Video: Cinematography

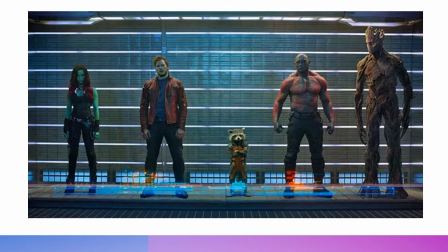(4:04)
When you're doing a full shot with many characters, the tallest one should be the basis for your full shot to ensure that everyone will fit inside the frame. In this case, it is the character on the farthest right side,
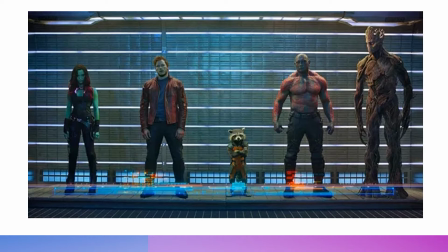(4:21)
Groot, which is the basis for your full shot. This is from Guardians of the Galaxy Volume 1 by James Gunn.
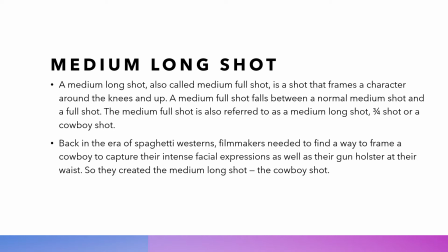(4:33)
The medium long shot, also called a medium full shot, is a shot that frames a character around the knees and up. A medium full shot falls between a normal medium shot and a full shot.
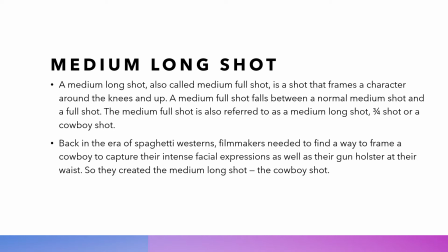(4:47)
The medium shot is also referred to as a medium long shot, a 3/4 shot, or a cowboy shot. Back in the era of spaghetti westerns, filmmakers needed to find a way to frame a cowboy to capture the intense facial expressions as well as their gun holster at their waist.
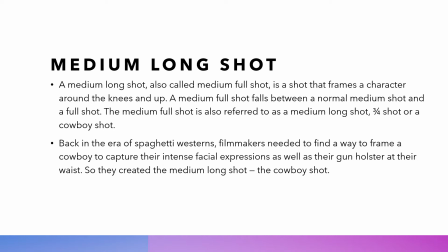(5:06)
So they created the medium long shot or the cowboy shot.
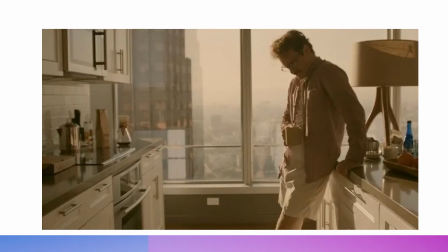(5:12)
This is an example of a medium long shot in contemporary film. This is from Her by Spike Jonze. As you can see, the character is cut from the knees.
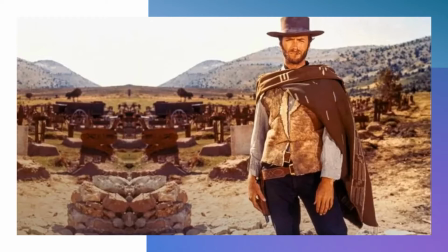(5:29)
And this is an original cowboy shot, The Good, the Bad, and the Ugly by Sergio Leone. As you can see, the holster is the bottom of the frame, and the head of the cowboy is at the top of the frame.
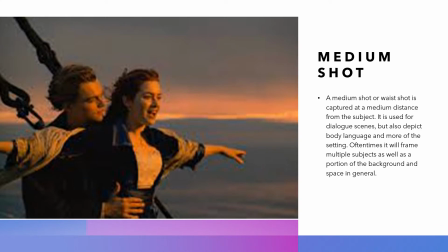(5:52)
The medium shot or the waist shot is captured at a medium distance from the subject. It is used for dialogue scenes, but also depict body language and more of the setting.
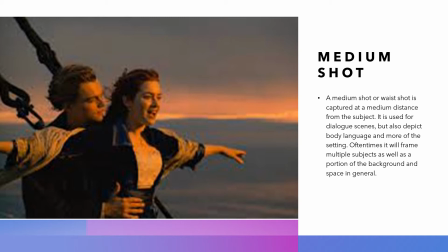(6:04)
Oftentimes it will frame multiple subjects as well as a portion of the background and space in general. So this is obviously from Titanic by James Cameron.
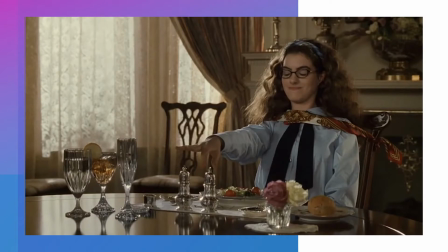(6:19)
Here's an example of a medium shot with a single character, Princess Diaries by Gary Marshall.
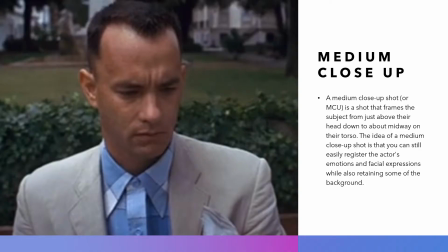(6:31)
A medium close-up shot is a shot that frames the subject from just above their head down to about midway on their torso or their chest. The idea of a medium close-up shot is that you can still easily register the actor's emotions and facial expressions while also retaining some of the background.
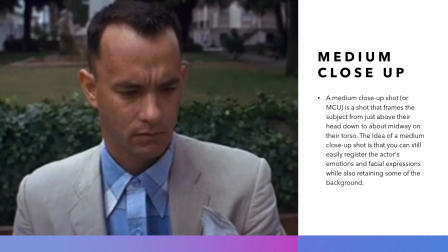(6:51)
This is from Forrest Gump by Steven Spielberg.
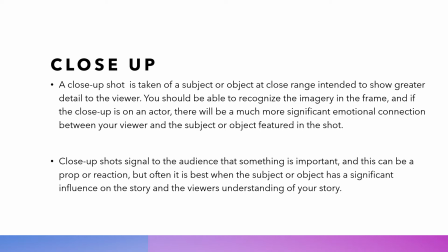(6:58)
The close-up shot is taken of a subject or object at close range, intended to show greater detail to the viewer. You should also be able to recognize the imagery in the frame, and if the close-up is on an actor,
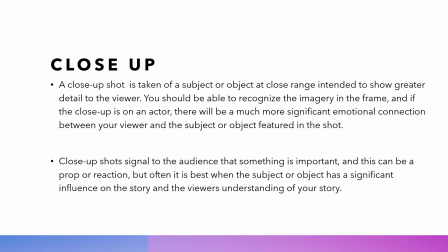(7:13)
there will be much more significant emotional connection between the viewer and the subject or object featured in the shot. Close-up shots signal to the audience that something is important, and this can be a prop or a reaction,
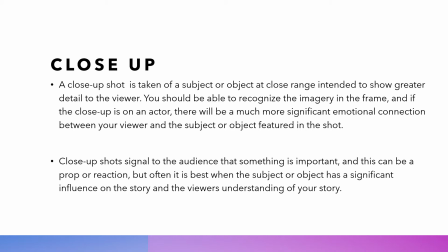(7:28)
but often it is best when the subject or object has a significant influence on the story and the viewer's understanding of the story.
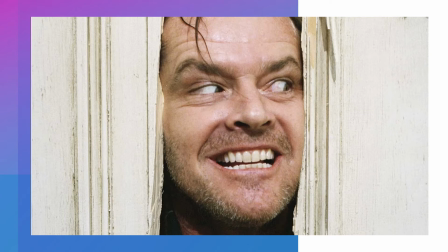(7:38)
An example of the close-up is The Shining by Stanley Kubrick. So this is a very important expression shot from Jack Nicholson. And also the line delivered was very iconic.
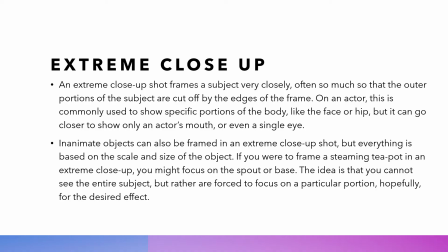(7:56)
The extreme close-up shot frames a subject very closely, often so much that the outer portions of the subject are cut off by the edges of the frame.
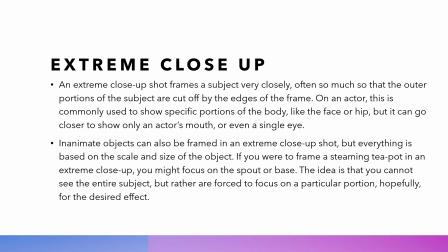(8:07)
On an actor, this is commonly used to show specific portions of the body, like the face or a hip, but can go closer to show only an actor's mouth or even a single eye. Inanimate objects can also be framed in an extreme close-up shot, but everything is based on the scale and size of the subject.
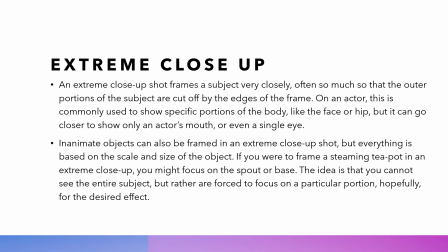(8:26)
If you were to frame a steaming teapot in an extreme close-up, you might focus on the spout or the base. The idea is that you cannot see the entire subject, but rather are forced to focus on a particular portion, hopefully for the desired effect.
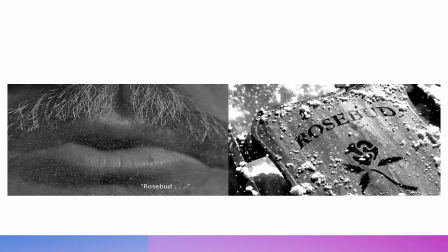(8:46)
These are two extreme close-ups from the opening and closing scenes of Citizen Kane by Orson Welles, where the main character says Rosebud in the opening scene,
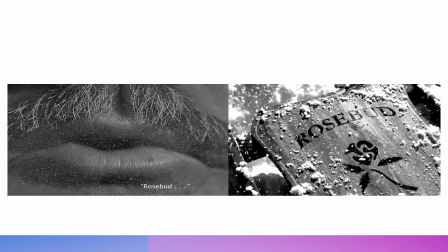(9:01)
and this close-up of the word Rosebud in the sled was featured in the closing scene.
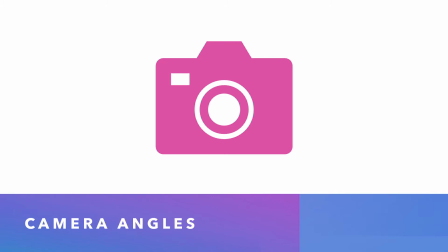(9:12)
Next, we're going to go to camera angles. We're going to start from the top view and end with the bottom view.
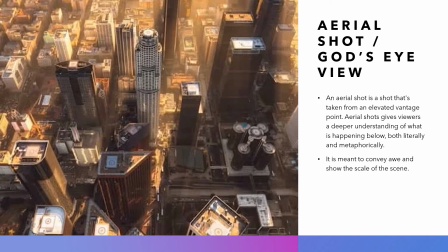(9:20)
The first angle is the aerial shot or God's eye view. An aerial shot is a shot that's taken from an elevated vantage point. Aerial shots gives viewers a deeper understanding of what is happening below, both literally and metaphorically.
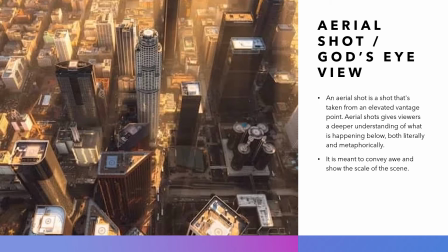(9:37)
It is meant to convey awe and show the scale of the scene.
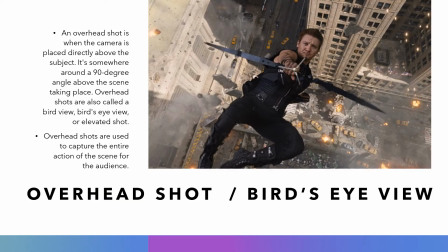(9:44)
An overhead shot is when the camera is placed directly above the subject. It is somewhere around a 90-degree angle above the scene taking place. Overhead shots are also called a bird view, bird's eye view, or elevated shot. Overhead shots are used to capture the entire action of the scene for the audience.
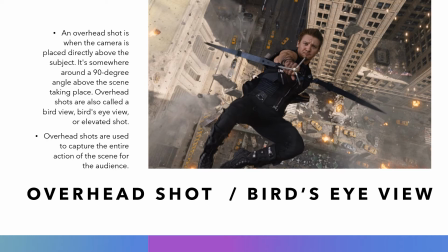(10:04)
This is from Avengers.
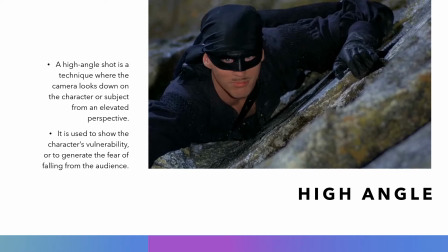(10:10)
A high-angle shot is a technique where the camera looks down on the character or subject from an elevated perspective. It is used to show the character's vulnerability or to generate the fear of falling from the audience.
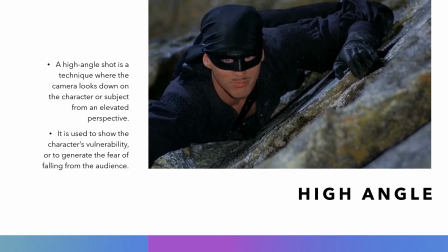(10:25)
The high-angle shot should be less than 90 degrees, otherwise it will be an overhead shot. This shot is from The Princess Bride.
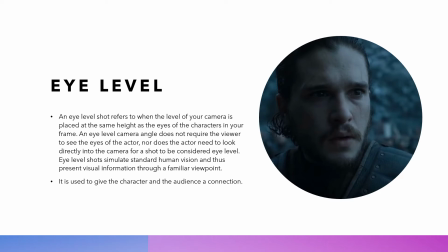(10:39)
The eye-level shot refers to when the level of your camera is placed at the same height as the eyes of the characters in your frame. An eye-level camera angle does not require the viewer to see the eyes of the actor,
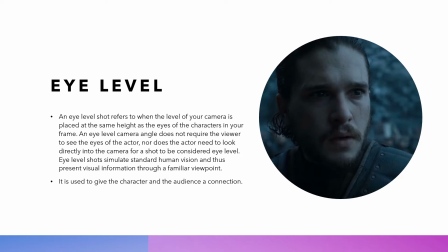(10:53)
nor does the actor need to look directly into the camera for a shot to be considered eye-level. Eye-level shots simulate standard human vision and thus present visual information through a familiar viewpoint.
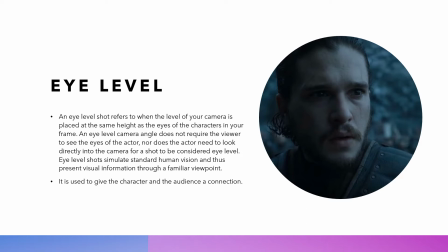(11:07)
It is used to give the character and the audience a connection. This shot is from the Game of Thrones.
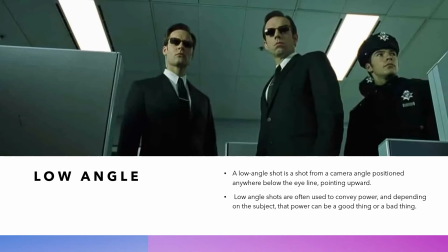(11:17)
A low-angle shot is a shot from a camera angle positioned anywhere below the eye line, pointing upward. Low-angle shots are often used to convey power, and depending on the subject, the power can be a good thing or a bad thing.
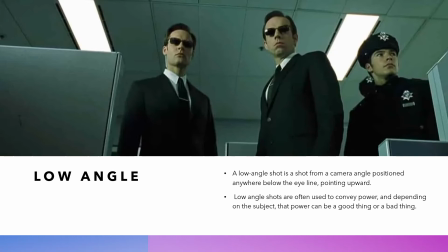(11:33)
This shot from The Matrix of the Wachowski brothers is a low-angle shot showing the agents, and since the agents are the villains, which this means that the power that they have over the audience is a bad thing.
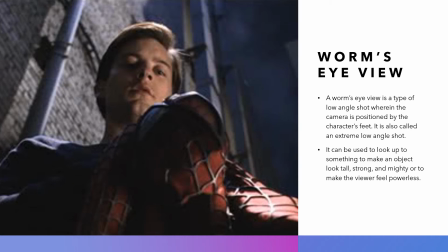(11:52)
A worm's eye view is a type of low-angle shot wherein the camera is positioned by the character's feet. It is also called an extreme low-angle shot. It can be used to look up to something, to make an audience look tall, strong, and mighty, or to make the viewer feel powerless.